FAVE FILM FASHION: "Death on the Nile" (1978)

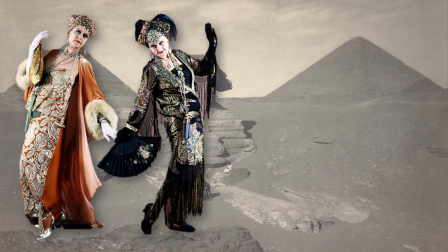[16:32]
Powell went to town with his costumes for Salome and really dressed a character with these overblown creations of brocade and embroidery and beads and tassels and so much costume jewelry that her wardrobe actually has its own
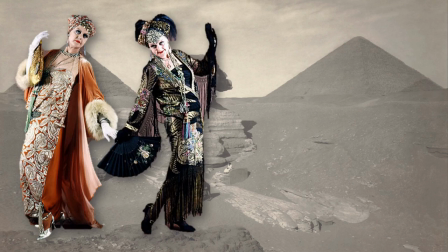[16:48]
soundtrack with all the jingling of bracelets and clacking of necklaces. And the genius of Powell's wardrobe for Salome is that it didn't evoke the 1930s. He could have simply put her in the kind of clothes that a woman in her 50s and the 30s would wear, but no.
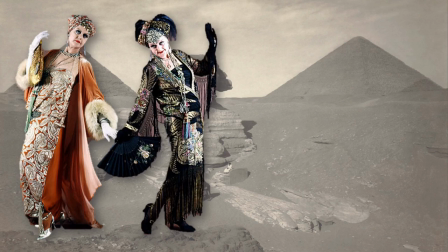[17:07]
Salome is sartorially trapped in her glory days, the 1910s, when she was actually a successful novelist. And you can see that she has clearly been enchanted with the exoticism of Paul Poiret.
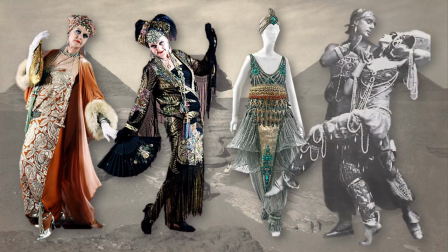[17:23]
She's been impressed with the sexiness of the ballet russe.
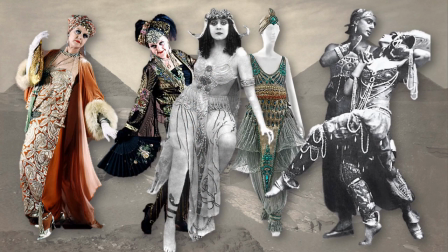[17:27]
No doubt she related to Thedabara as Cleopatra and thrilled to Mata Hari.
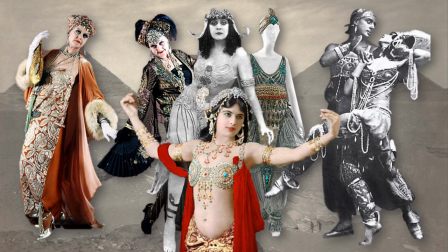[17:35]
Powell really got inside of Salome's deluded mind here, all of it culminating in this exotic, eclectic mess.
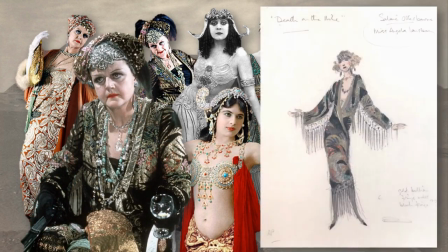[17:43]
It's so brilliant. And just for fun, here's one of his original costume sketches for Salome Otterborn.
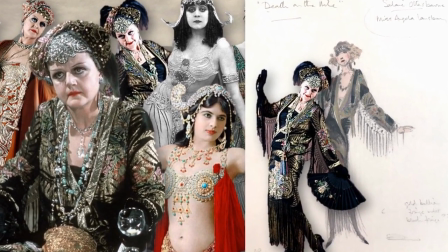[17:51]
And here's the finished product, Powell taking it a step further by giving her this very odd jeweled turban.
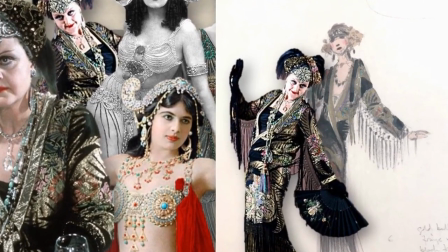[18:00]
Yet other characters are out of step with the 1930s as well, adding to the richness of wardrobe in Death on the Nile.
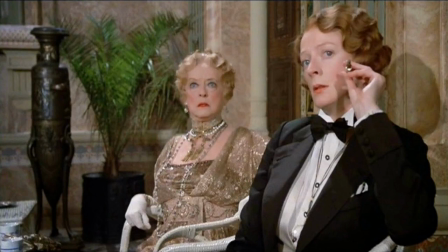[18:08]
Put upon and snarky-tongued Bowers, the paid companion to Mrs. Van Schuyler and played to perfection by Maggie Smith, is another character with a mode of dress that paid no heed to fashion of the 1930s.
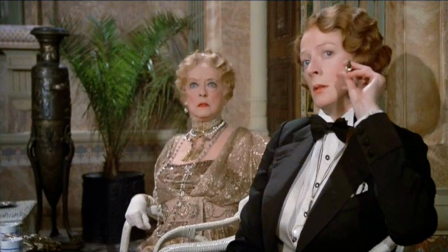[18:23]
Certainly her tuxedo stylings in the evening evoke Marlene Dietrich, particularly in the movie Morocco of
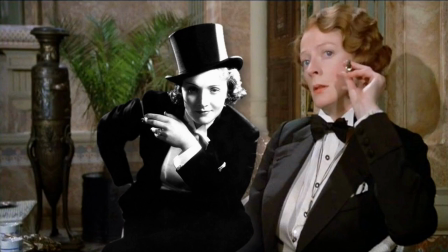[18:31]
1930, a look that Bowers has seized upon, but unlike Marlena,
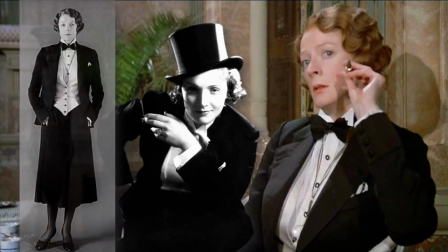[18:37]
Bowers isn't brave enough to wear her tux with pants, favouring instead to team her masculine upper half with a skirt.
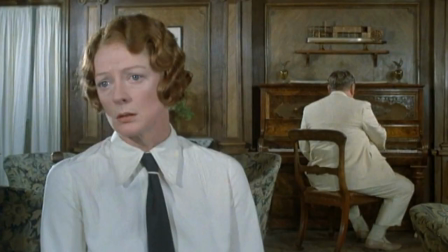[18:46]
And although there were nods to menswear in 30s female fashion, the decade marked a return to femininity, yet Bowers clearly did not embrace this return, grounding her look in the daringly boyish styles of the 1920s,
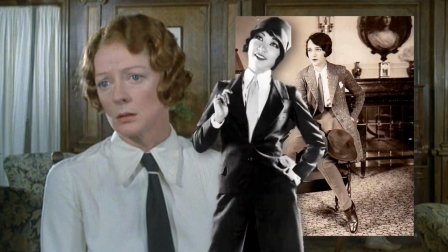[19:02]
a look that by 1937 was really quite passé. Look at her suit here with its loose dropped waistline.
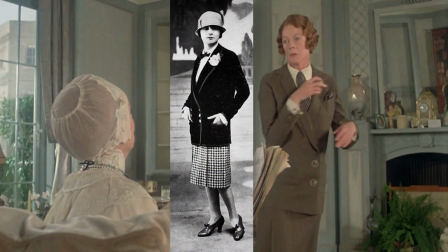[19:10]
It's a 1920s silhouette, 10 or even 15 years out of date for 1937, and utterly unlike the suit silhouette of the 1930s.
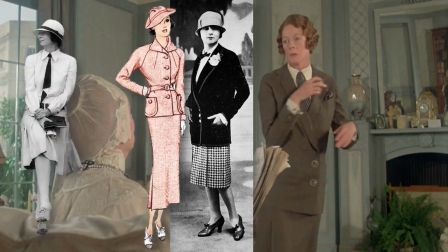[19:20]
And take a look at Bowers here, and then look at this image from the 1920s. I think Powell might have actually used this very image for inspiration for Bowers in this scene. We learn that her character's family lost their wealth at the hands of Lynette's father,
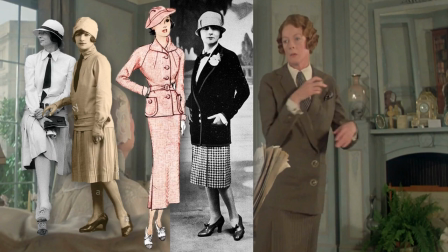[19:39]
thus giving Bowers a very tenuous motive for murder, which is perhaps when she stopped following fashion. Or perhaps she just felt so at home in 1920s boyish menswear that she never gave it up.
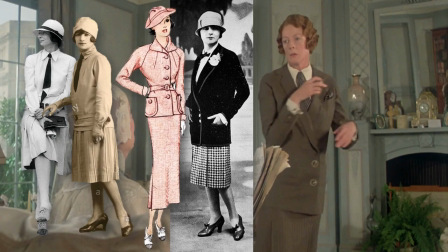[19:53]
And if you need convincing any further that Bowers is trapped in the 20s, she even wears a cloche hat.
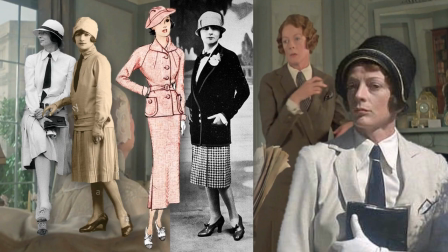[20:00]
The character of Bowers is a paid companion to wealthy widow Mrs. Van Schuyler, played, of course, by Betty Davis.
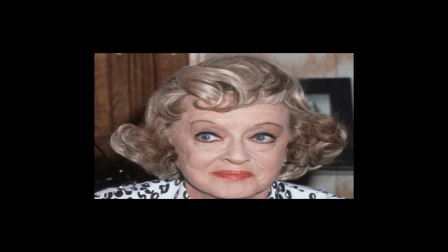[20:09]
Now here's a story. When Anthony Powell showed up at Betty's New England home to measure her for costumes,
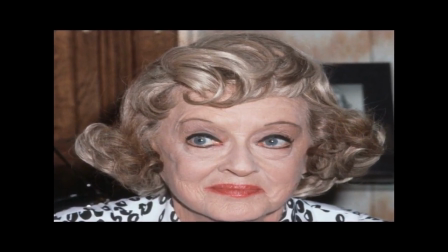[20:17]
she'd evidently baked cookies and brewed fresh coffee and then appeared stark naked, saying,
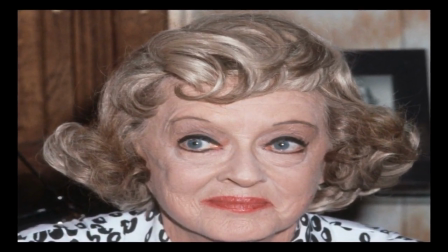[20:24]
"This is what you have to work with." Could this be true? I like to think so.
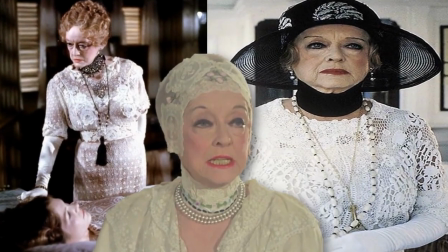[20:30]
Mrs. Van Schuyler is all white lace and ankle-length gowns.